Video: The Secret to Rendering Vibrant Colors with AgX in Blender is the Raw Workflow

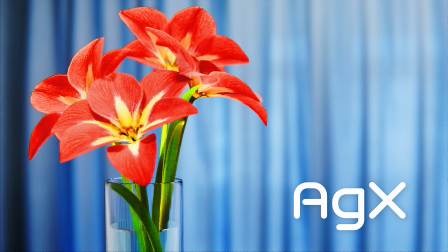Many artists have heard about how Blender's AgX color transform is technically better than standard sRGB, Filmic,
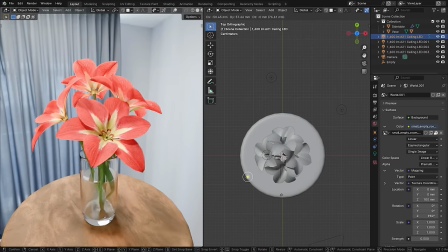Aces, and others, but in practice, struggle to actually get the colors they want while using it because the default results can look a bit dull, and certain colors like neon yellow are hard to produce. I'm Jonathan Lamphell from cgcookie.com, and in this video, I'm going to share with you exactly why that is, how AgX helps you get more vibrant colors rather than less, how the mysterious raw color transform might be the key that you're looking for, and a few techniques for making colors pop in Blender that I haven't really seen other people talking about online.
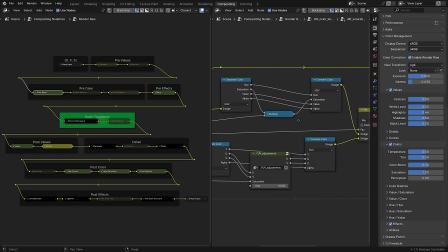I'll show you the exact process that I've been using in my recent projects, but you may notice that it's not a super fast setup.
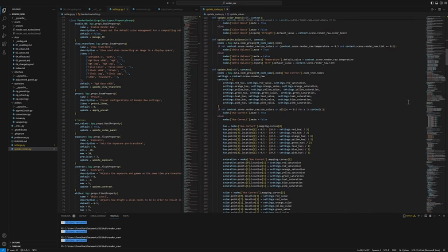So thanks to the power of Python, I was able to make everything I'm going to talk about in this video into a one-click solution called Render Raw.
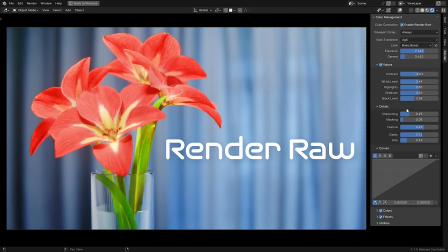This add-on gives you Lightroom-like controls and presets right in the Blender interface, so you can fine-tune your colors without any external apps, which comes with a lot of benefits.
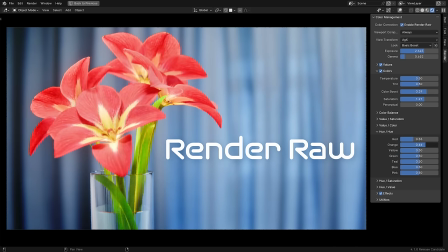You can find it in the link below, and I'll talk about it more at the end of the video. First though, we need to talk about why your renders with AgX might be looking dull. The issue that AgX and all view transforms are trying to solve is that the colors that can be seen on your monitor are a tiny,
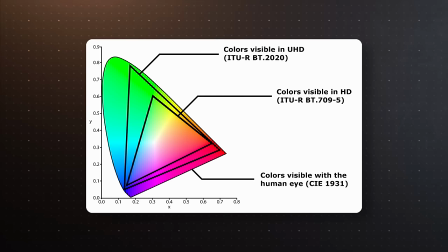tiny fraction of the colors that can be seen in the real world. You may have seen a graph like this before, where the colorful blob represents the range of hues that the human eye can see, and the triangles represent the color spaces that different monitors aim to display.
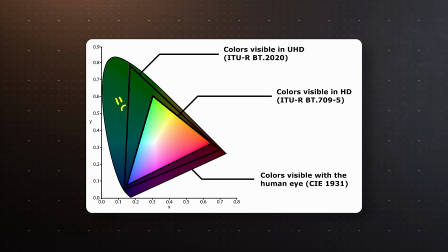We're missing out on quite a bit near the perimeter, which is already a bummer, but notice that this chart shows hue and saturation, but not brightness or luminance, which is another important property of color.
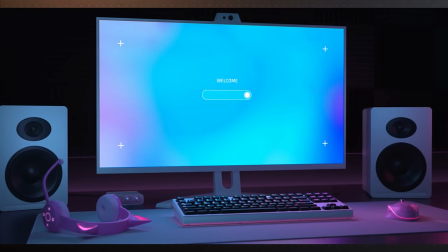HDR displays are amazing and will hopefully become more prevalent and continue improving,
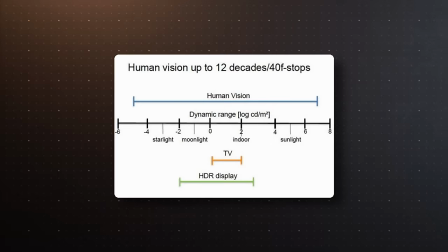but most displays can only show a tiny fraction of the brightness range that we can experience, even for the limited set of hues that it can show. When we render a color that is outside of what a normal screen can display, we need to somehow map it to a color that it can display, which is exactly the job of a color transform.
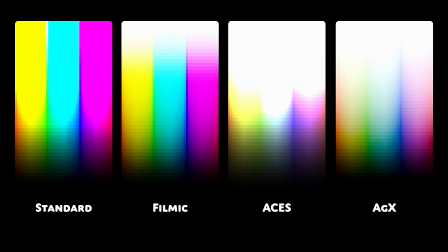Some color transforms are better than others. Standard sRGB, which is what was available during most of my time with Blender, blows out any bright or colorful areas, and skews the hue in bright areas towards neon yellow, magenta, or cyan. Filmic doesn't blow out, but it does skew, while Aces does a bit of both.
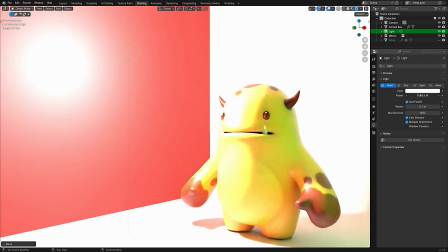This is very unfortunate because it means you can't use very bright lights or saturated materials without blowing things out, thus leading to renders looking less realistic.
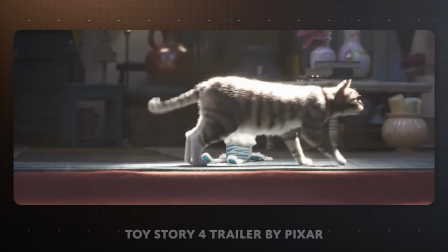A better color transform is one of the key reasons that the lighting in animated films has started to look a lot more natural,
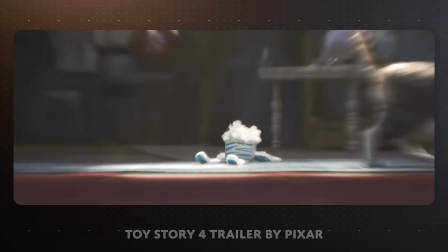which is totally separate from the rendering technology itself and takes no extra processing power.
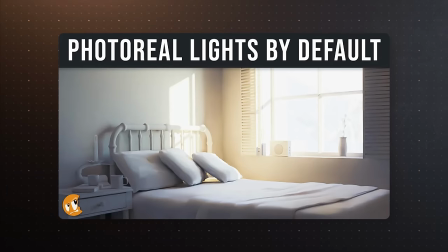I also made a whole video a while back on how to use realistic lighting values that I'd also recommend checking out if you want to learn more about that.
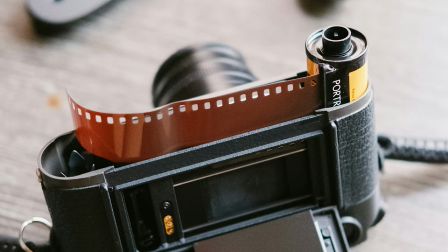Film cameras also have a limitation on how bright of a light they can capture,
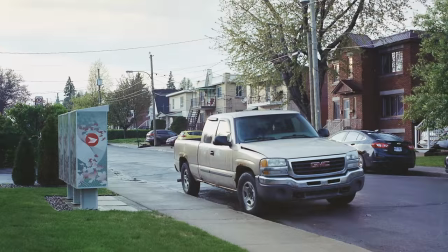and the way that the physical film desaturates as more light hits it gives this really pleasant and natural looking fall off. AgX attempts to emulate this, which is why it's called AgX in the first place, a reference to the silver halide that captures the color in the chemical process.
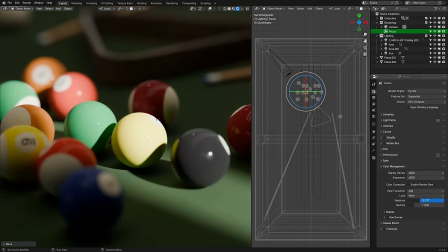So just like with a real camera, the first and most important way to capture better colors is to set the right exposure.
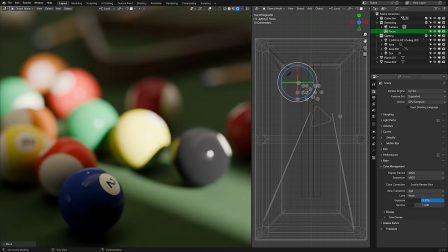Notice here how I can make the yellow ball pretty saturated by lowering the exposure. Or I can expose for the blue ball, but not both at the same time, at least with this lighting.
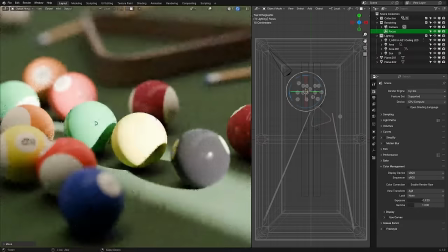In my opinion, having stronger lights and some areas slightly overexposed or underexposed helps with the realism, but that's a creative choice that's up to you.
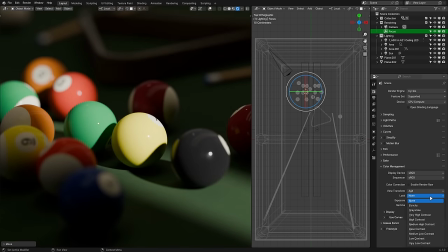Either way, picking the right exposure for the color you want to emphasize is always my first step.
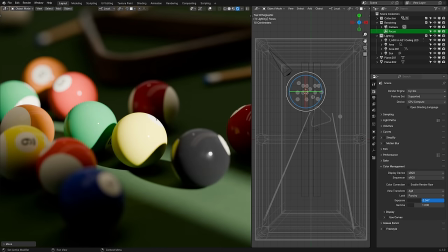You can also get more punch out of AgX by default by choosing a look like punchy, or high contrast. But here we see one thing that's crucial to understanding how to get the colors you want. Perceived brightness and colorfulness have to be balanced.
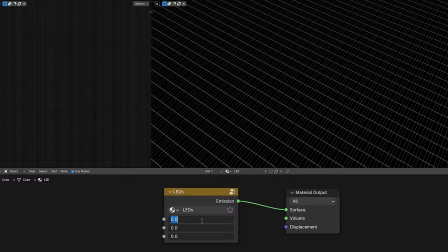On a screen, you cannot have a maximum of both. If you think about an RGB pixel, white is when all three are on together.
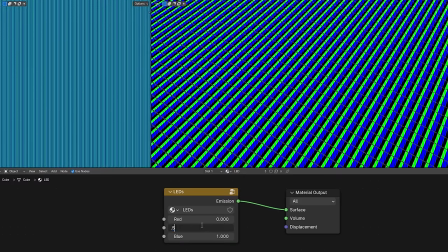To make it more blue, you have to reduce the amount of green and red. More colorfulness means less total light is produced. There are some advanced HDR displays that can be pretty bright and colorful, but at a certain point you will always run into the same issue.
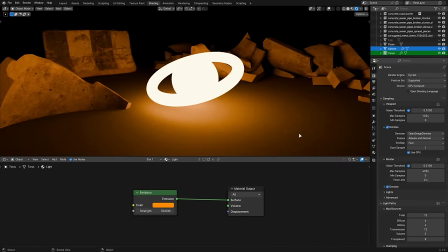The way you can communicate that something is both bright and colorful is with the context.
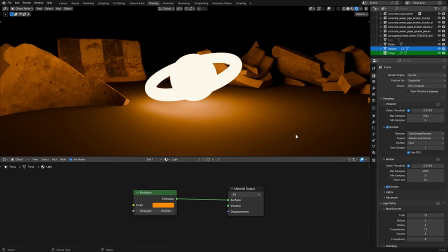We can tell this light is orange, not from looking at the light itself, but by looking at the objects affected by it. If we add in a little bit of haze, it looks even better.